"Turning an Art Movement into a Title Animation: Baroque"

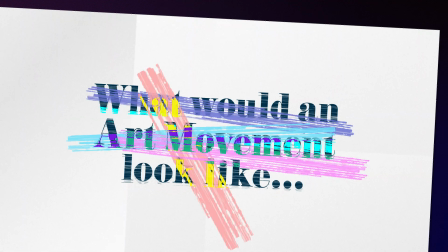Alright, let's get inspired by an art movement and turn it into a tile animation.
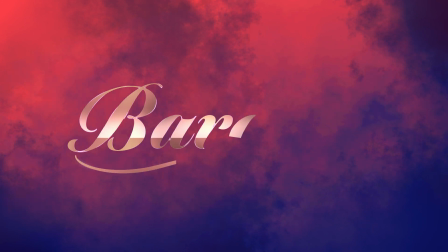In this After Effects tutorial, it's Baroque.
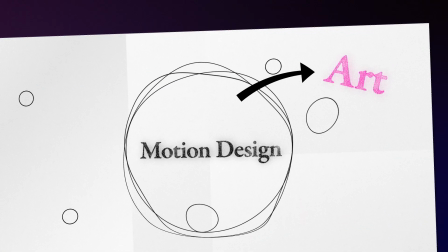Hey everyone, my name is Manuel. Just a quick reminder, you need to get inspiration outside of the motion graphics bubble to create truly unique stuff.
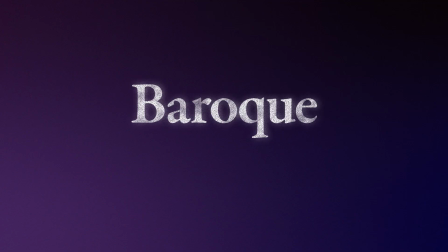I know, but it's true. The Baroque is a style of architecture, music, dance, painting, sculpture,
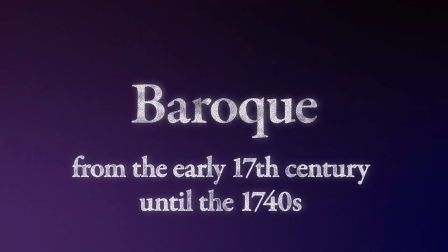poetry and other arts that flourished in Europe from the early 17th century until the 1740s.
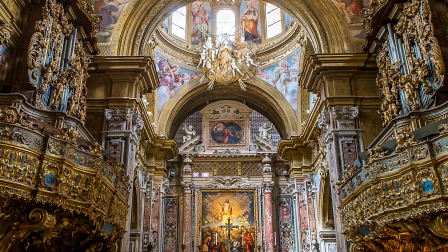It's still all around today, especially the churches. Lots of gold and ornaments everywhere, meant to overwhelm you and make you feel small.
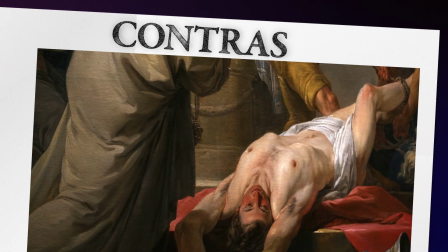The paintings are full of contrast, light and darkness, lots of detail.
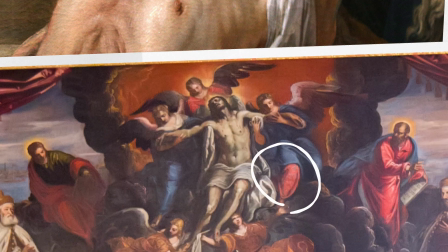They used intense and warm colors, especially the primary colors red, blue and yellow.
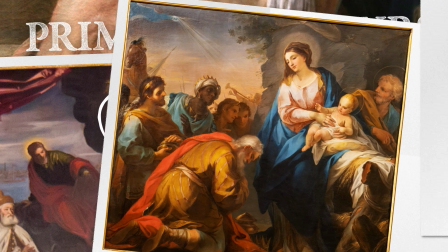The pictures are full of movement and drama. Summarized, more is more, drama, red, blue and yellow, lots of contrast. And hey, they had great hair. So let's use these key characteristics, except the hair, to create a tile animation.
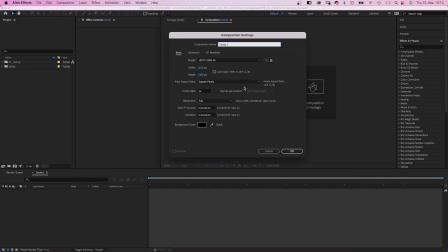Important to mention is probably, we don't want to just replicate the Baroque style. We want to create our own modern interpretation of it. And now, let's get started with a dramatic background.
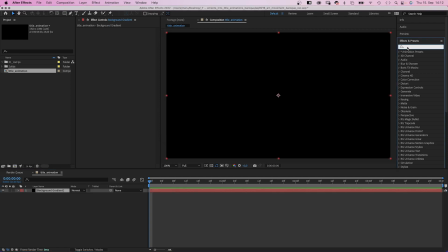We add a new solid, name it Background Gradient. Then let's use the Effects and Presets window to add a gradient ramp.
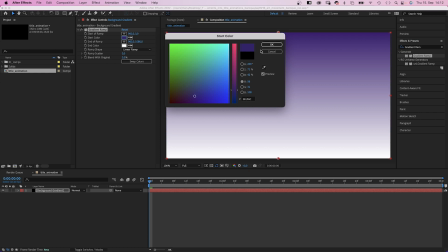The start color, purple. The end color, a dark orange.
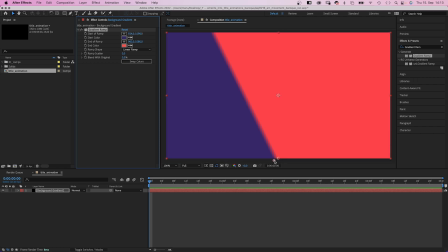So let's say this is red and blue, like the primary colors they used. We move the start down, the end up to the top.
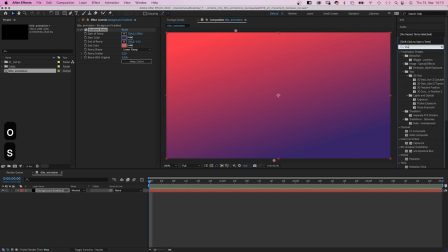And let's add some ramp scatter. Next, we add Posterize, which reduces the number of colors.
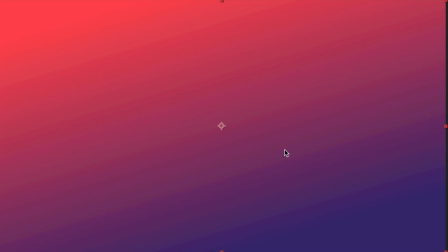Set level to 50. This is like deliberate color banding. We displace that with the turbulent displace effect.
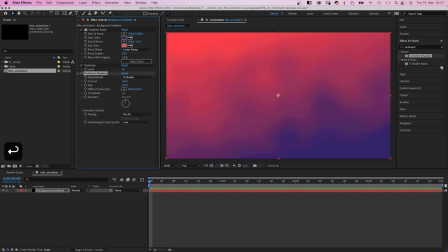Amount around 150. Size around 130. Complexity 10. We duplicate the effect, reduce the amount to 10. Complexity to 6.
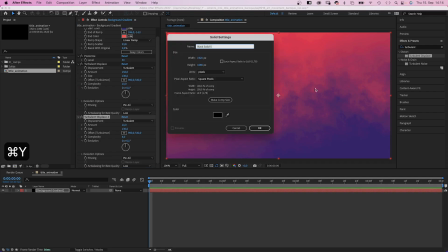And we have our first background layer. We add a new layer, name it Background Blue.
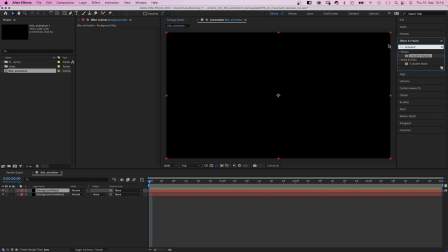Color doesn't matter, because we add fractal noise for another texture layer.
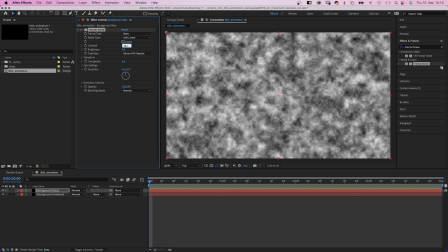Contrast 380. Brightness, we reduce it slightly to -5.
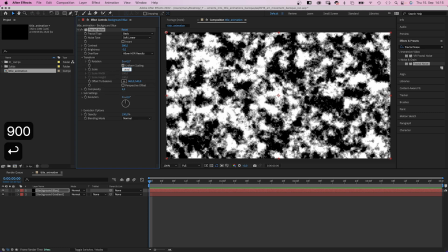In Transform, we set Scale to 1900, Complexity to 3.
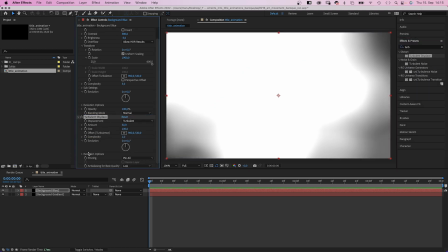Then we add Turbulent Displace again, to mess the texture up. Amount 250. Size 40, complexity 10. Next we add Tritone to add some color.
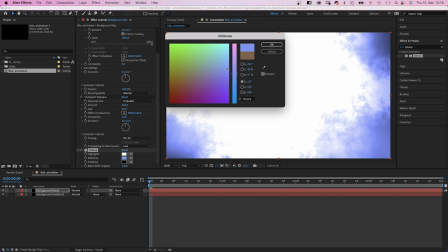We change the midtones into a bright blue. The shadows into a dark purple.
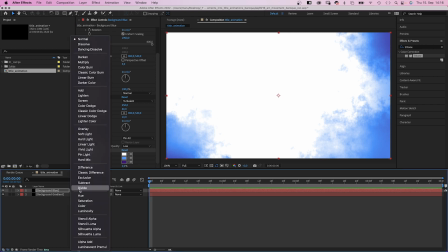And we set the blending mode of the layer to multiply, so that the layer below shines through.
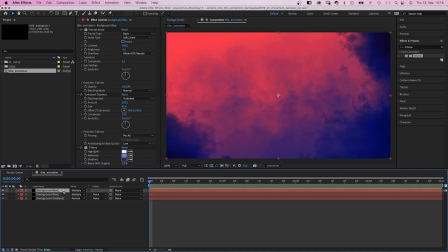We duplicate the layer to add one more layer of details. More is more. We set contrast and fractal noise to 550. Scale it up to 2600. Then in evolution options we change the random seed, let's say to 80.
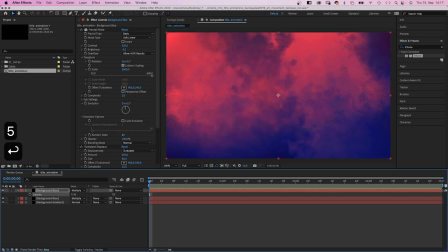Then we reduce the opacity slightly to 75%. Awesome! If you want the background to move,
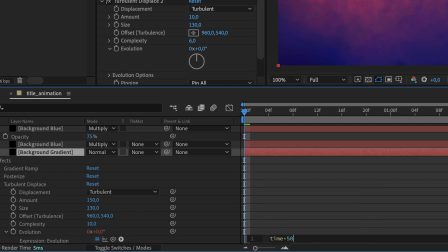add an expression to all the evolution properties of the turbulent displace effects and add time asterisk 50.
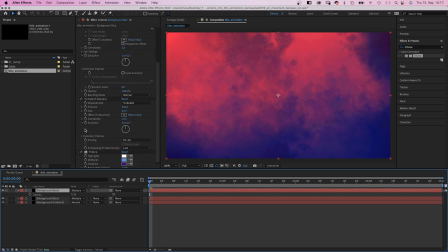The number increases by 50 degrees per second. That's our background.
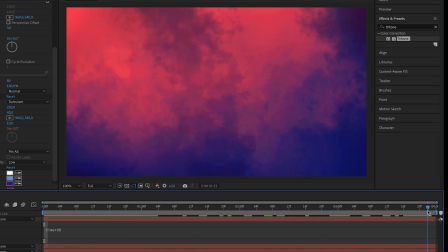Very dramatic, I think, like a stormy sky. Next, let's add our text.
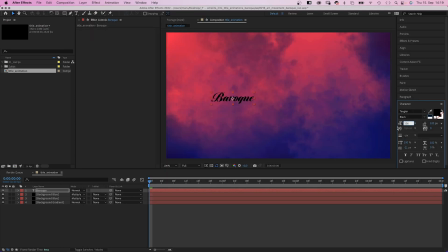I use Tangier Black, which I found on Adobe fonts. It's kind of playful, but not too much. So I tone it down font-wise, I guess. Size 375 pixels, tracking 20.
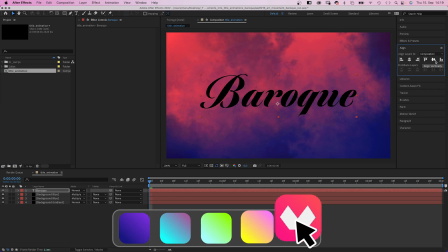And the color black. Before we move on, let's check out an amazing animation course by Domestika.